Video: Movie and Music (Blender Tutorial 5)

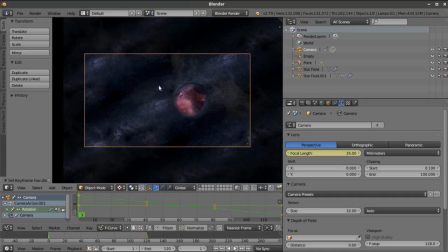Now if we were moving around it from the left to the right, we would see less of this side of the background and more of this side of the background, which means that the star field,
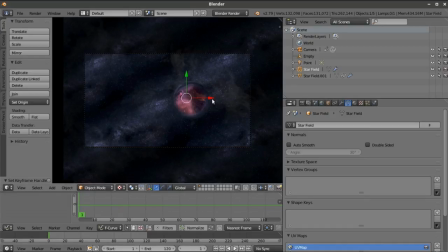the top star field, should be moving from our perspective from left to right. So let's select the top star field, insert a keyframe for location.
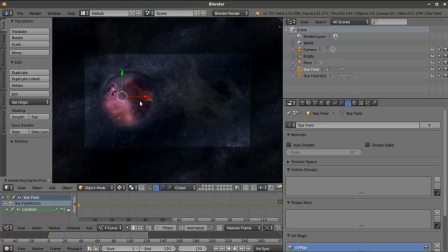We'll go to the end of our animation, and we'll move our star field over to the right.
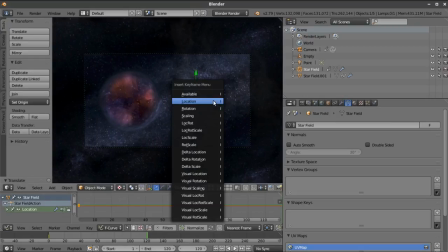Good chunk. And we'll insert another location keyframe, and we'll insert, we'll hit V for in the graph editor and hit vector. So here's what our animation looks like.
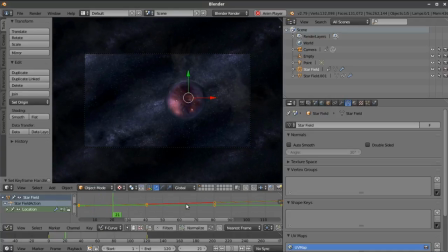So we are forcing the perspective that we are zooming in on the object and moving from left to right around it. And now all of a sudden our object has three-dimensional space to it, even though the camera is not actually moving.
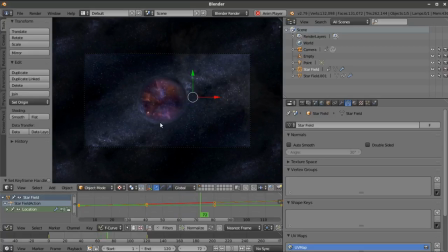So it's a rig. You have to kind of think through this a little bit. Now the benefits to doing it this way is that we always will have a very clear lensing effect on the outside edge, and it'll never get occluded. We will always see this fall off where everything gets compressed very starkly coming into the edge of that.
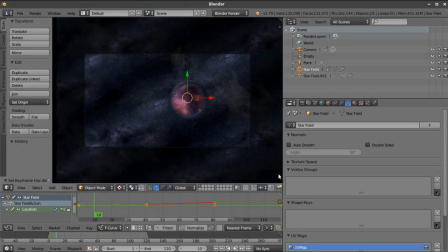And also the benefit of this is that you can see how fast it renders in OpenGL.
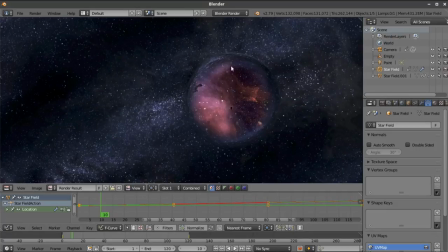I click on the button here, and within a second I have a full resolution. I mean, look at that.
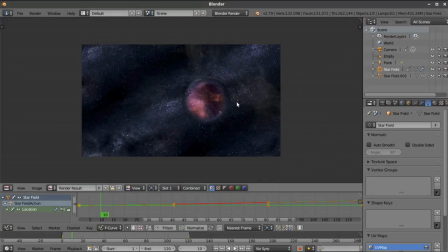That looks really clean, looks really great. I have a fully rendered frame there. So that is how I generated this animation in my movie.
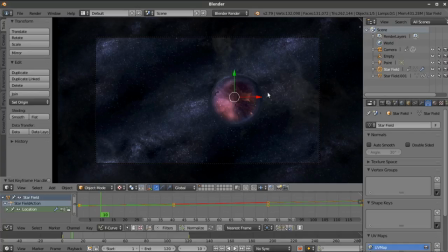Let's do one more thing. We're going to add some smoke to the outside of this very quickly.
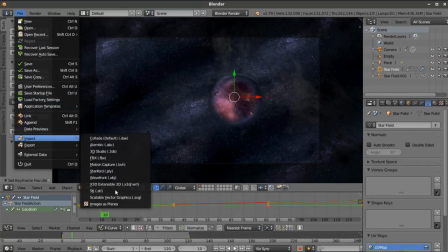So let's import another image. We'll import a smoke image.
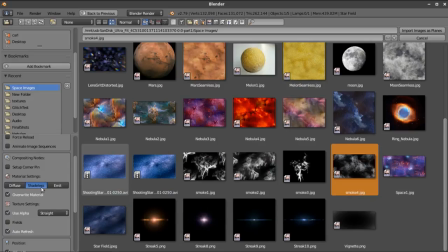And we'll want it to be shadeless.
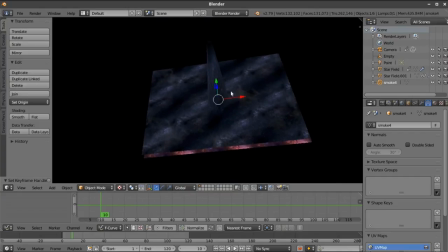And I'm going to take this image, and I'm going to set it just in front a little bit. And I'm going to scale it up quite a bit. Go back to the camera view.
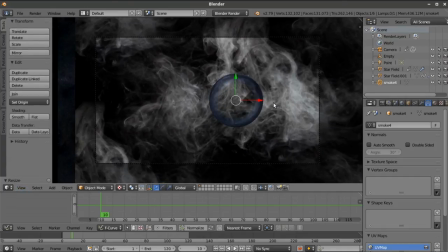Okay, so what I want to do is I want to take this,
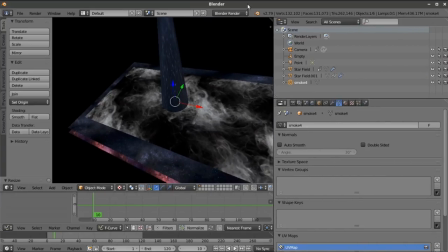and I want to go to the game engine. And we're going to go to the material, and I want to turn on the add blend mode for this smoke.
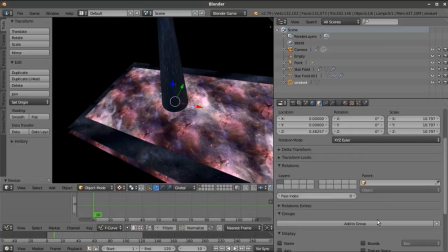And then I'm going to go to my object settings and I'm going to apply the X-ray.
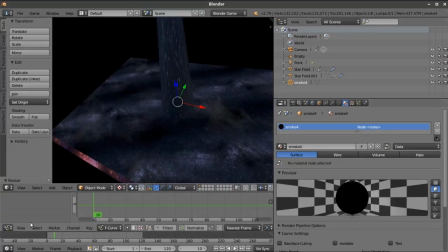Then I'm going to enable the node editor on it. We'll open up a node editor.
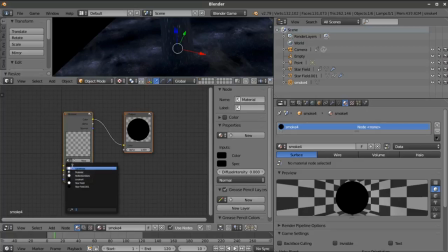And I will select my smoke image.
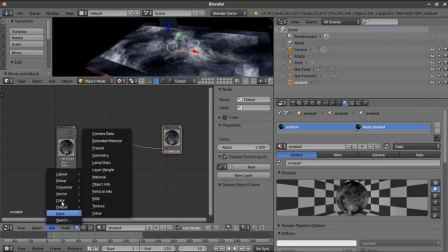And then we're going to go to the node editor. We're going to add a material.
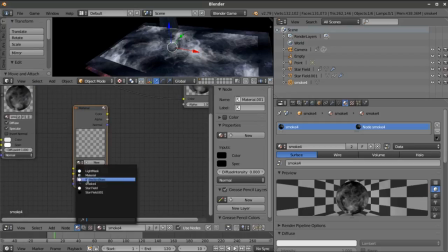And for this material, I'm going to select my light map. My light mask.
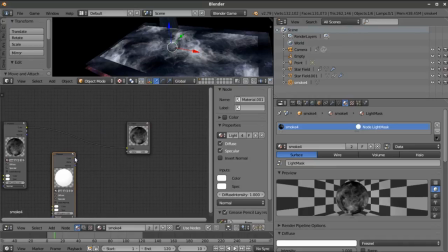I'm going to apply this as the alpha. And we'll add a color curve to invert it.
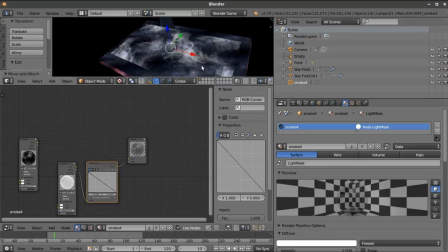Now on my smoke, I'm going to tab into edit mode, much like what we did before.
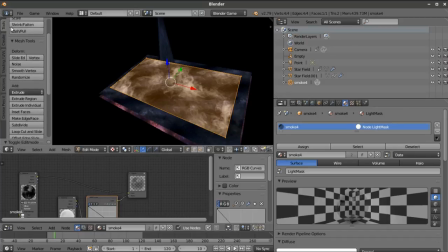I'm going to subdivide it a few times.
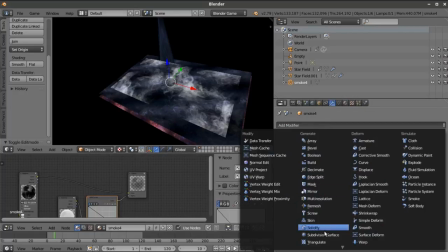And then I'm going to add to it a subdivision surface modifier, set it to simple.
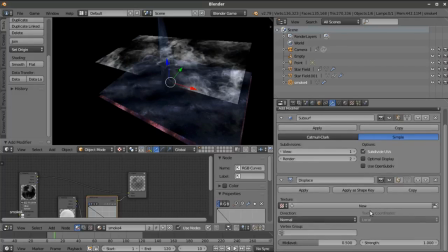And then also I'm going to add the other modifier for displacement. I'm going to select my displacement texture, texture is 0.001.
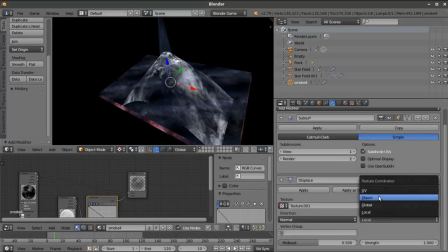I'm going to set the coordinates to the object and select my empty.
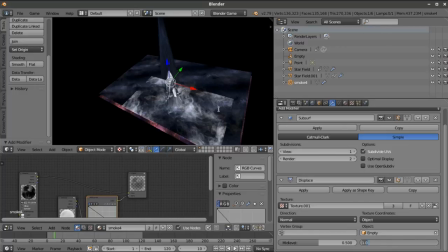And I want to have very similar kinds of settings here to the other one.